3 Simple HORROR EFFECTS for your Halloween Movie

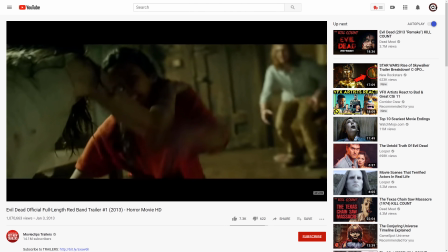Here they scare people by focusing on graphic violence. There is something about theatrical mutilation that really scares the sh** out of you. And this is exactly what we are going to do in our effect. As you could see in the sketch, we ended the video with a nail breaking off. Again, an effect which you can easily create with some practical effects. And what do you need for this?
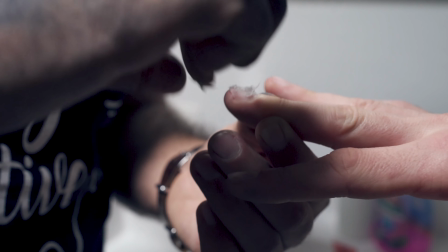Well, some skin colored clay, fake blood and fake nails. Just put the clay on your real nail, add the blood to it and then put the nail on top of it.
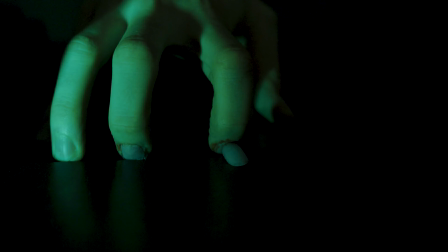Then the only thing left for you to do is act like you are being dragged away and put pressure on the nail. These will then automatically come loose and will disgust your viewer. And that was it for today guys. I hope you enjoyed the video and we didn't disgust you too much Anyways, thank you so much for watching. Thank you Storyblocks Audio for the support and like always Stay creative.
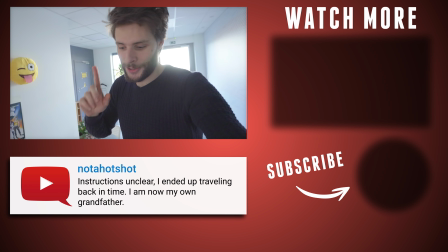I'm very much afraid of spiders Jill is too what I did was just put a piece of tape
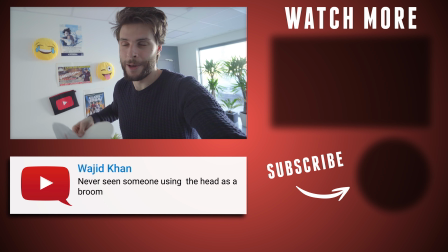on this plate and Jill is probably gonna think that I'm gonna scare him by throwing this spider on him
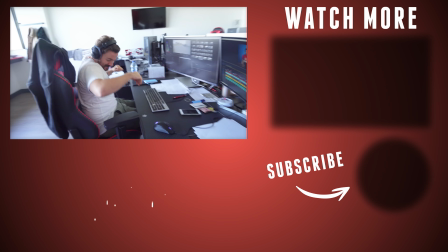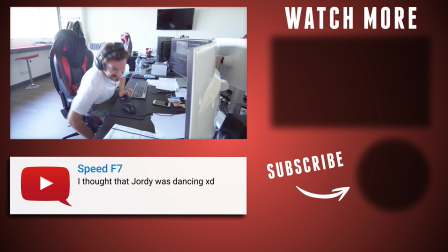Look at the fear in his eyes.